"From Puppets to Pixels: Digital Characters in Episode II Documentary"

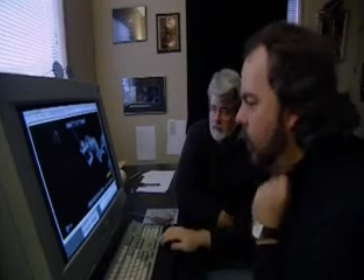[37:48]
It's still very much a work in progress. It's still very rough, but we want to show you an idea that we're having. So he's flying in the air.
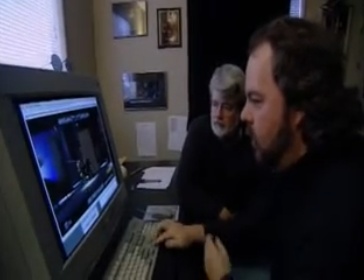[37:54]
We're going to have him digitally land on 2 feet. Okay.
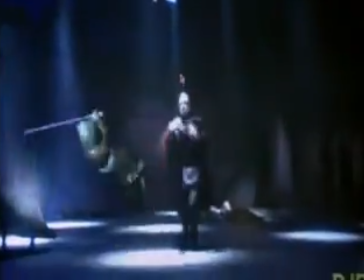[37:58]
And he's going to come up. Yeah. We're going to match into the the live action, keeping the digital head.
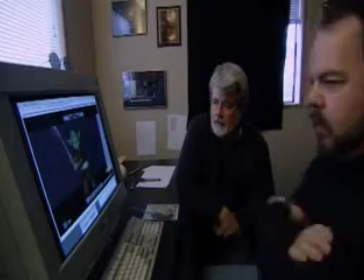[38:04]
Okay. And let me show you its speed. It's still very rough, but I want to make sure you're okay with the idea.
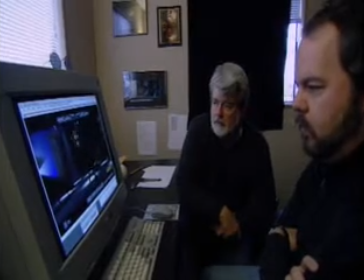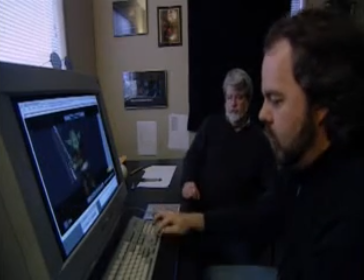[38:16]
Mm-hmm. Okay. It's fairly challenging to get that to work, but we'll, I want to make sure we're going down the right road here. Oh, Marty! Yeah, this was a big deal shot.
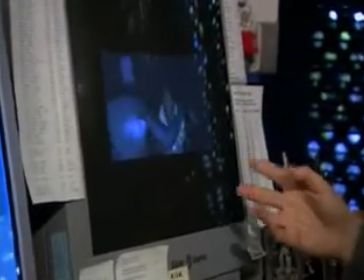[38:27]
This is the render with Dexter without the clothing simulation done yet.
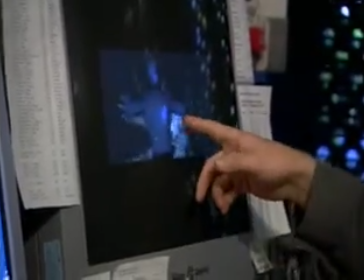[38:32]
Right. And the rough animation model stand-in for Obi-Wan to figure out the hand placement.
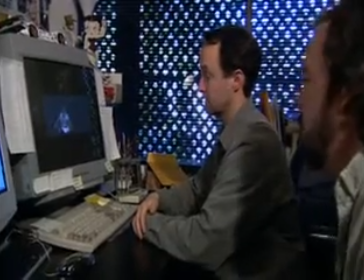[38:39]
Okay. Well, I've been speaking to John Knoll, and what we're going to do is we're going to use
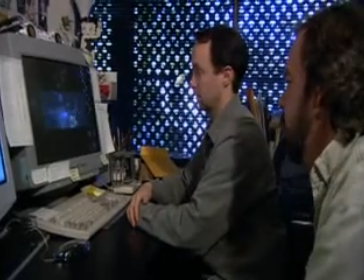[38:45]
Ewan's head, and we're going to replace everything else with a CG version of Obi-Wan. So the arms and the hands, you're going to end up animating them so you know exactly where they are.
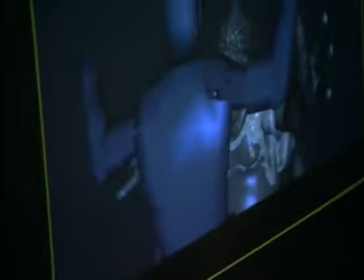[38:55]
So you're going to have to watch out for examples like where in Dexter's hand
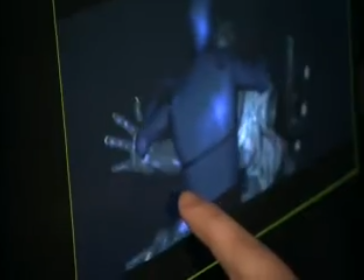[39:00]
and Ewan's elbow go through each other, because we're going to have a collision object for that hand.
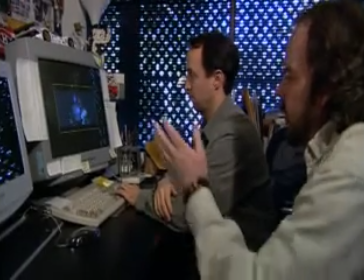[39:05]
So you'll probably, in that case, have to lower Dexter's hand, because once they turn that into collision, the clothing will be rippled like that.
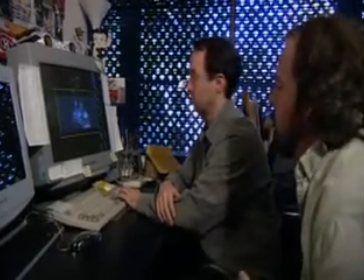[39:12]
You know, it won't be able to pass through. Sure. Okay. George, this is Warren. Hi. How are you? He's one of our clothing leads, and he did this movie for me to show you what the...
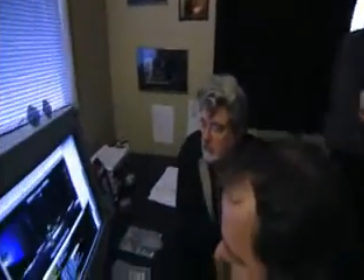[39:23]
This is still a work in progress. He's been doing all the great work on Yoda's clothing in the whole movie with James Tooley.
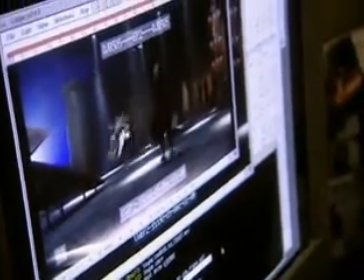[39:29]
But so this is still working on it, but this is taking Tim's latest action and then putting clothing on it.
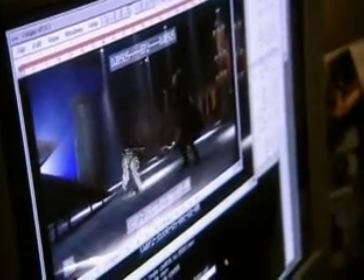[39:34]
Mm-hmm. And I was afraid it was going to fly off of him, but it actually... Well, all right, the thing... Stop.
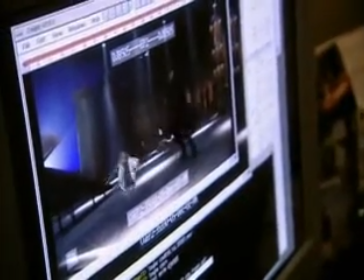[39:39]
Okay, go to the last frame, okay, because there's a real telltale moment there. Okay, here we come.
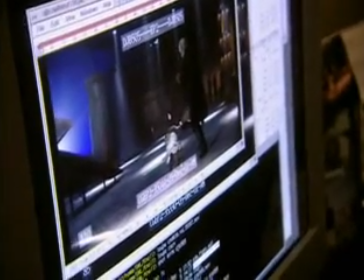[39:47]
There. Is there a way, and it happens throughout, for this to billow ever so slightly and not sort of wrap around him in an ugly way the way it does? Sure. I mean, if you go back, I mean, there's... See, if... What we've it's, been...
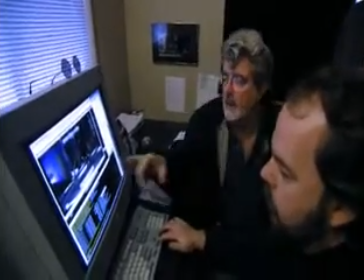[40:05]
It's... Here, it's... Yeah, I know exactly what you're talking about. All I'm saying is place like this where it would catch the wind, sort of.
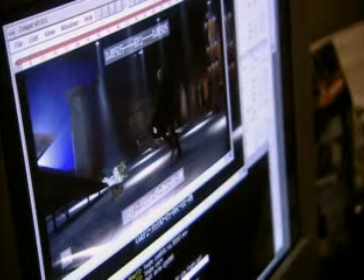[40:12]
It's much more kind of the romantic version rather than the reality version. I mean, we can still keep some of this reality, but when he does a quick swing or he jumps up, rather than have the thing sort of go up over his head, it sort of goes out. And so we need a little bit of, as much as anything else, sort of kind of artistic animation that is not technically correct, right, but is romantically correct. Okay. Okay.
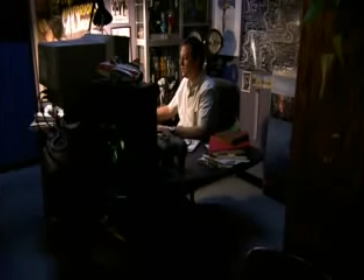In the first film, the characters that we were animating, for the most part, were pretty broad.
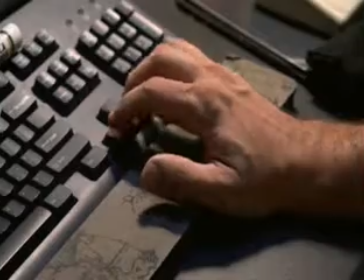[40:50]
This film, for us, was a bigger challenge in terms of having a lot more dramatic acting coming from the characters,
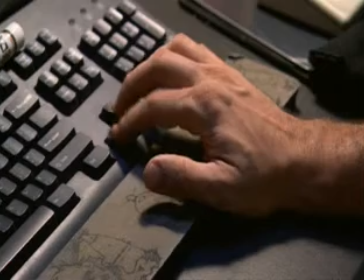[40:55]
as opposed to just comedic acting or simply action.
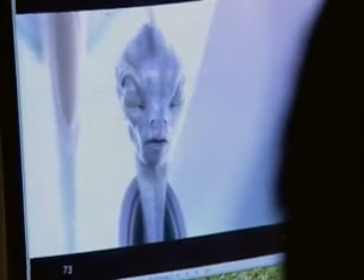[41:01]
On top of trying to be very naturalistic and subtle with the performances, we have all the realism issues of cloth and weight and so forth to deal with.
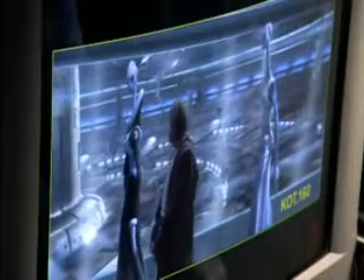[41:09]
With the Kaminoans, they're tall and graceful,
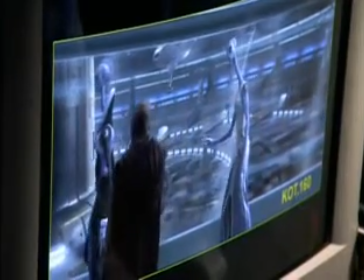[41:12]
and it's tricky to do that and at the same time have a sense of weight and substance so that they don't just feel completely floaty.
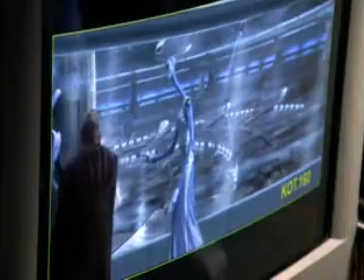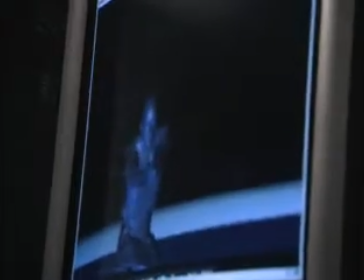[41:25]
KOJ 290. Ooh, still needs work on the rope. Yeah. Whoa! You know what? I would love to have those hands separated more. I love how you're pulling them together so we read that they're being lassoed.
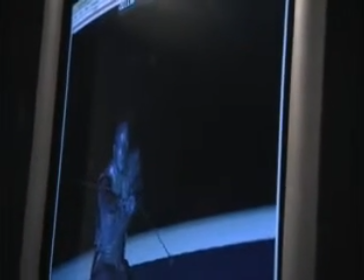[41:32]
Yeah. And I'd love to get that other hand, just another half a hand or a hand width further away. So you get to read that. And yeah. I would, you know, you've got them kind of like this if you're camera. Mm-hmm. I'd put it this other hand more like this. Because the thing is, you know, the thing we struggled with originally is that, you know, he's using the force to get his thing, and we've never seen a Jedi use two hands. And I just don't want it to look like he's doing this to get the thing.